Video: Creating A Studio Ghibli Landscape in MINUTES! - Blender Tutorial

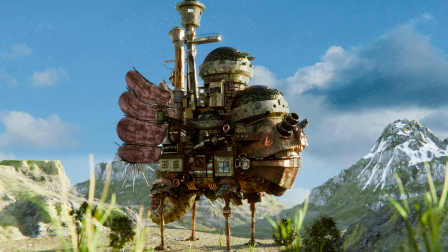[0:00]
So, do you want to know how to make realistic Ghibli landscapes in Blender in a fairly low-effort, efficient, and also good-looking manner?
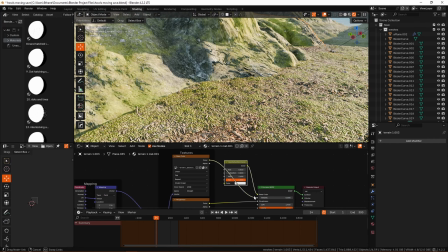[0:05]
Well, boy do I have the video for you today. Thank you so much, by the way, to Doe.
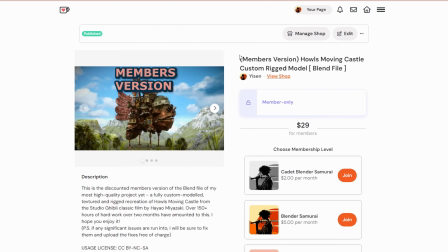[0:09]
They've been my top supporter on Ko-Fi for the last month, and they have been the first person to buy the House Moving Castle model on Ko-Fi.
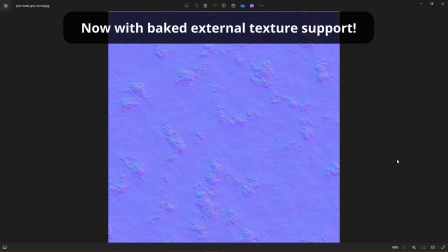[0:16]
If you head over to my Ko-Fi right now, you can pick up this model for only $29 for members,
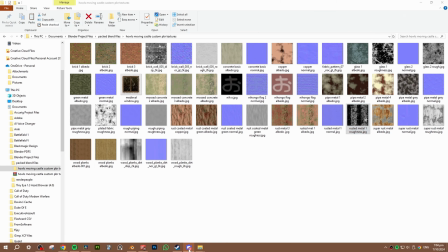[0:20]
or $39 if you're not a member. Considering the over 150 hours of work put into this model,
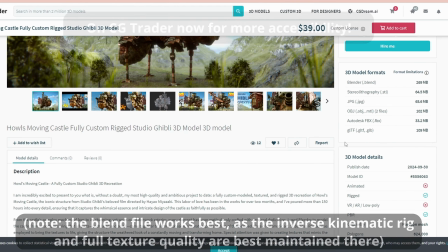[0:25]
I tried to price it as low as I could. Alright. So the strategy is to go layer by layer.
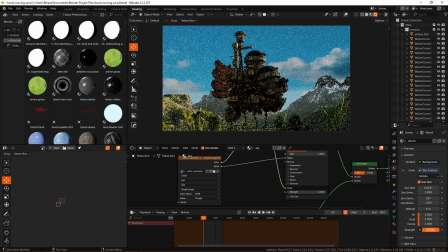[0:30]
For this one, I went very simple. I'm just using a Nishida sky texture. Set the strength down to like kind of around 0.3-ish.
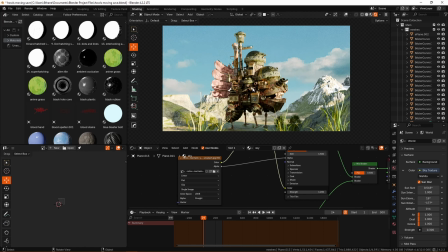[0:37]
And you can see that we can just change the sun rotation. And I think that if you don't really know what to do with it, the best thing you can do is just look at the reference imagery.
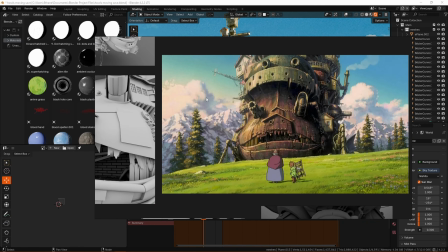[0:44]
You can see generally you get like the light coming in from one side and kind of at like a back angle. It's coming in like this kind of direction here.
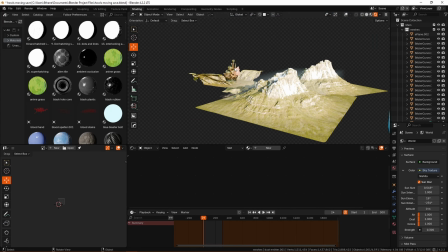[0:51]
Gives you some shadow contrast over here. Gives some nice highlights. So that's kind of what we're doing here. You can see if we go over to this side, so this side looks pretty horrible in terms of lighting.
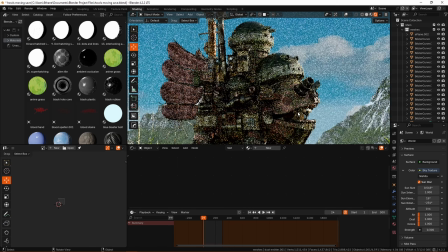[1:00]
It's a bit, you know, full on washed out. But from this side, you know, we've got the nice kind of like edges fading in.
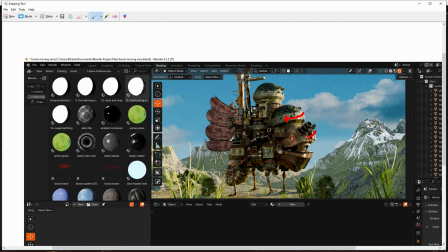[1:05]
You can see the light's kind of making its way around just a little bit.
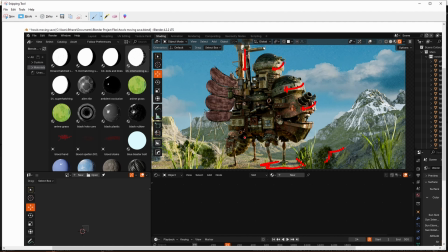[1:09]
And yeah, then we've also obviously got kind of areas of shadow which are created by the light coming in from like that direction, just kind of like how we pointed out in the reference imagery.
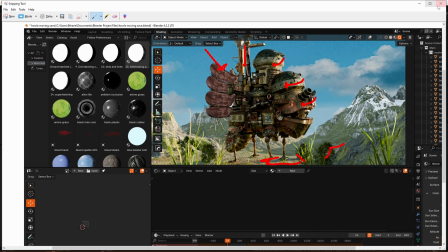[1:18]
Just kind of paint a little bit with your lighting.
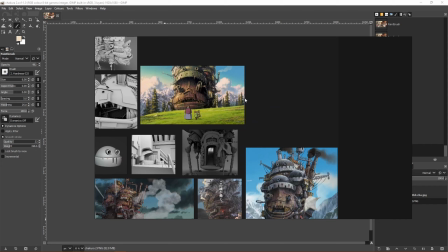[1:20]
Your lighting is just really another tool for creating like texture and painting part of the image, so just use it like that. So we're gonna pick on the sky in this image, gonna pick on the sky in this image, gonna pick on the sky in this image as well.
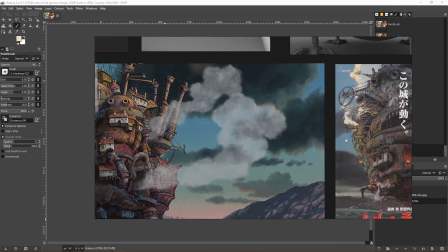[1:35]
There's other images we've got like these ones, but they don't really kind of line up with the atmosphere that we're going for.
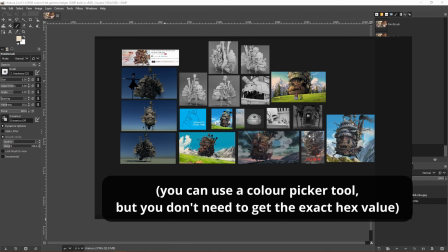[1:40]
We're going for a more sunny day, and I think it's quite valid just to go feel based.
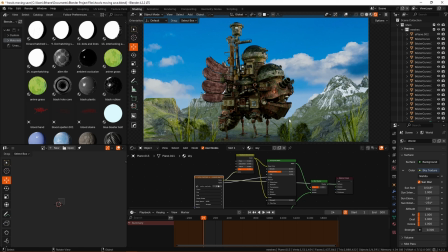[1:44]
When we bring in the sky, it's looking like that pretty much. And if we go into camera view, you can see this is way too blue, way too much ozone. It's not very washed out, kind of bright. So I'm doing a couple things.
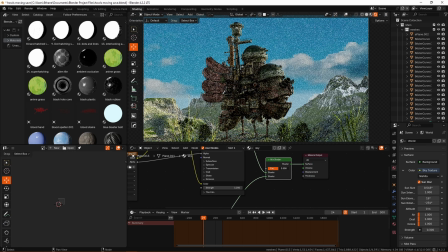[1:56]
I'm using this mix shader here, which is just controlling a little bit of transparency to try and fade it out a little bit, give it that faded look. Similarly, we're using the value slider on this node, hue saturation and value thing to dull it even more.
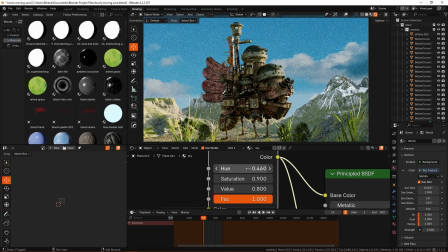[2:10]
The main thing though is hue. We can make it less blue and more like kind of cyan colored, and that looks a lot more convincing now that that kind of aspect's good.
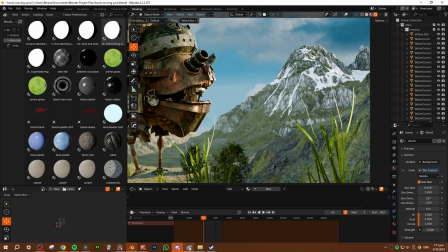[2:18]
Alright, so we're going to kind of keep going through this matching process to the reference imagery, layer by layer.
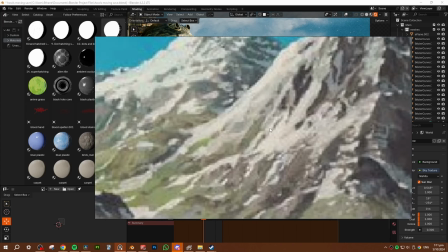[2:23]
Next up, we've got mountains. We've got mountains in that one. We're kind of going more off of these mountains.
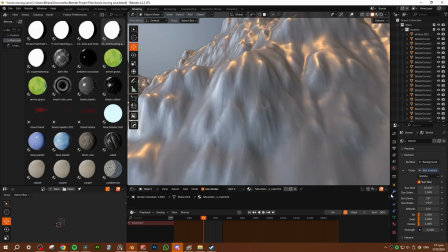[2:28]
They're like snow-capped, but they've got some grass in it, some rocks in them. Alright, so we're just going to do that next. And what do we do for these? Well, I did not make these mountains. I've downloaded these ages ago in some kind of kit bash free package.
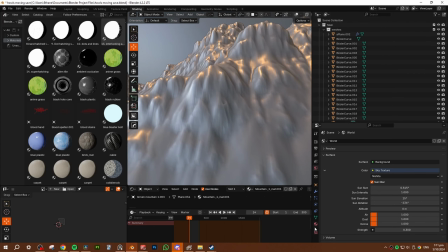[2:41]
And you can see that they are using a displacement map to create this geometry.
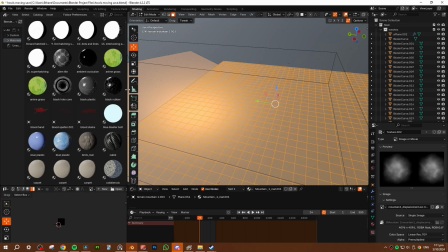[2:46]
This is not actually like all like made into real currently, but yeah,
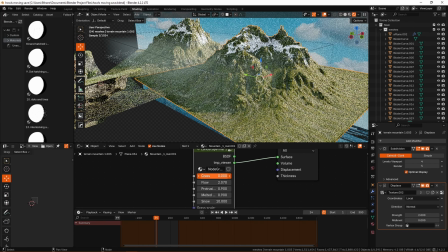[2:50]
these mountains are really good because they allow me to change the values for the amount of grass, so we can strip it down to rock,
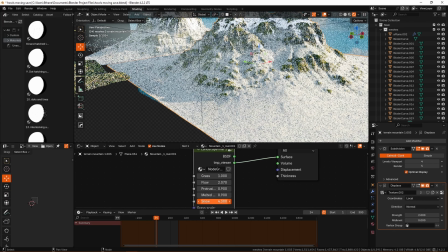[2:57]
we can change the values for snow, give it more or less snow, as you can see.
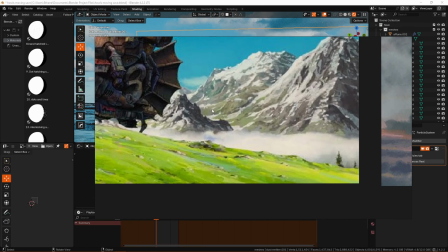[3:02]
Now next layer, you'll notice that in this image we have some kind of low hanging clouds and some haze which is just making these mountains a bit more washed out,
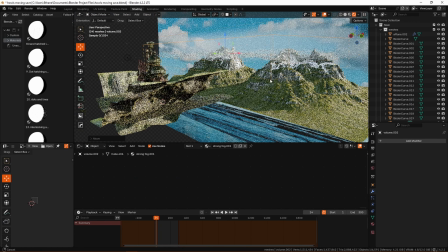[3:10]
and so that is why this has been included. It's subtle, this volume box has some mist in it.
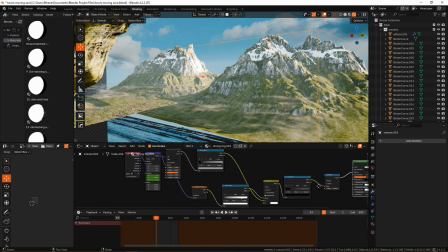[3:16]
It's nothing too complicated. It's, at the end of the day, just a principal volume node, and we're using some gradient and noise textures to kind of give it some interest.
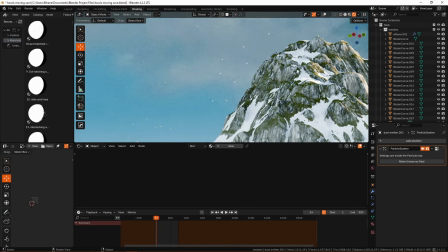[3:23]
Makes this a little bit more washed out. You can see the kind of difference in clarity between up at the top of the mountain where there's no haze, and at the bottom where there's a bit more haze.
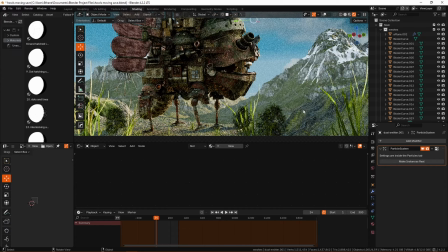[3:32]
It just separates the background from the foreground a bit better,
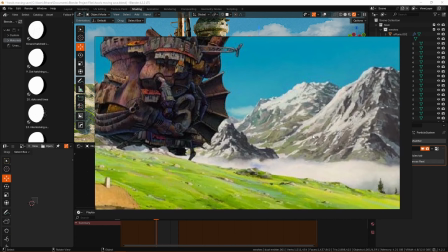[3:34]
because they're able to do it a lot more clearly and a lot more kind of like elegantly inside of an anime, but we can kind of try and mirror that here.
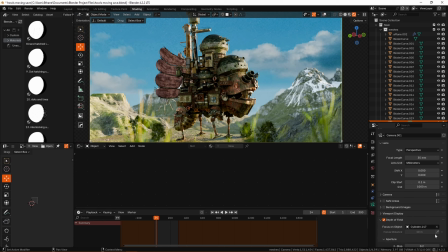[3:42]
The other way of which we can try and create a little more separation is through the use of depth of field.
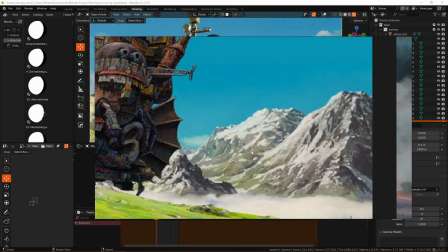[3:47]
You can see that the artist is able to kind of blur out and create these sort of like dreamy watercolor looking like images in the background.
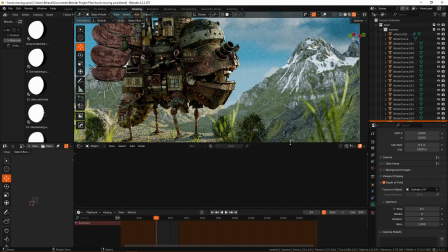[3:53]
We can go a little bit more kind of like realistic focus with this. And it's very simple to set up.
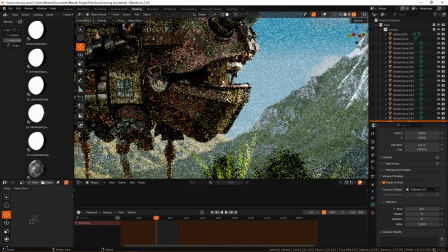[3:58]
We can just set a target object, or we can use an empty.
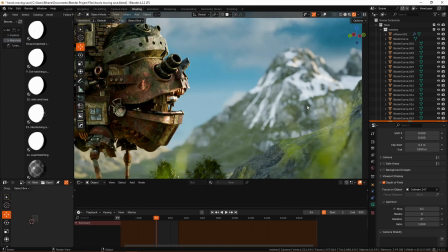[4:00]
And then by changing our f-stop values, we can make stuff really, really blurry and kind of create this like, this feels like a kind of miniature set now.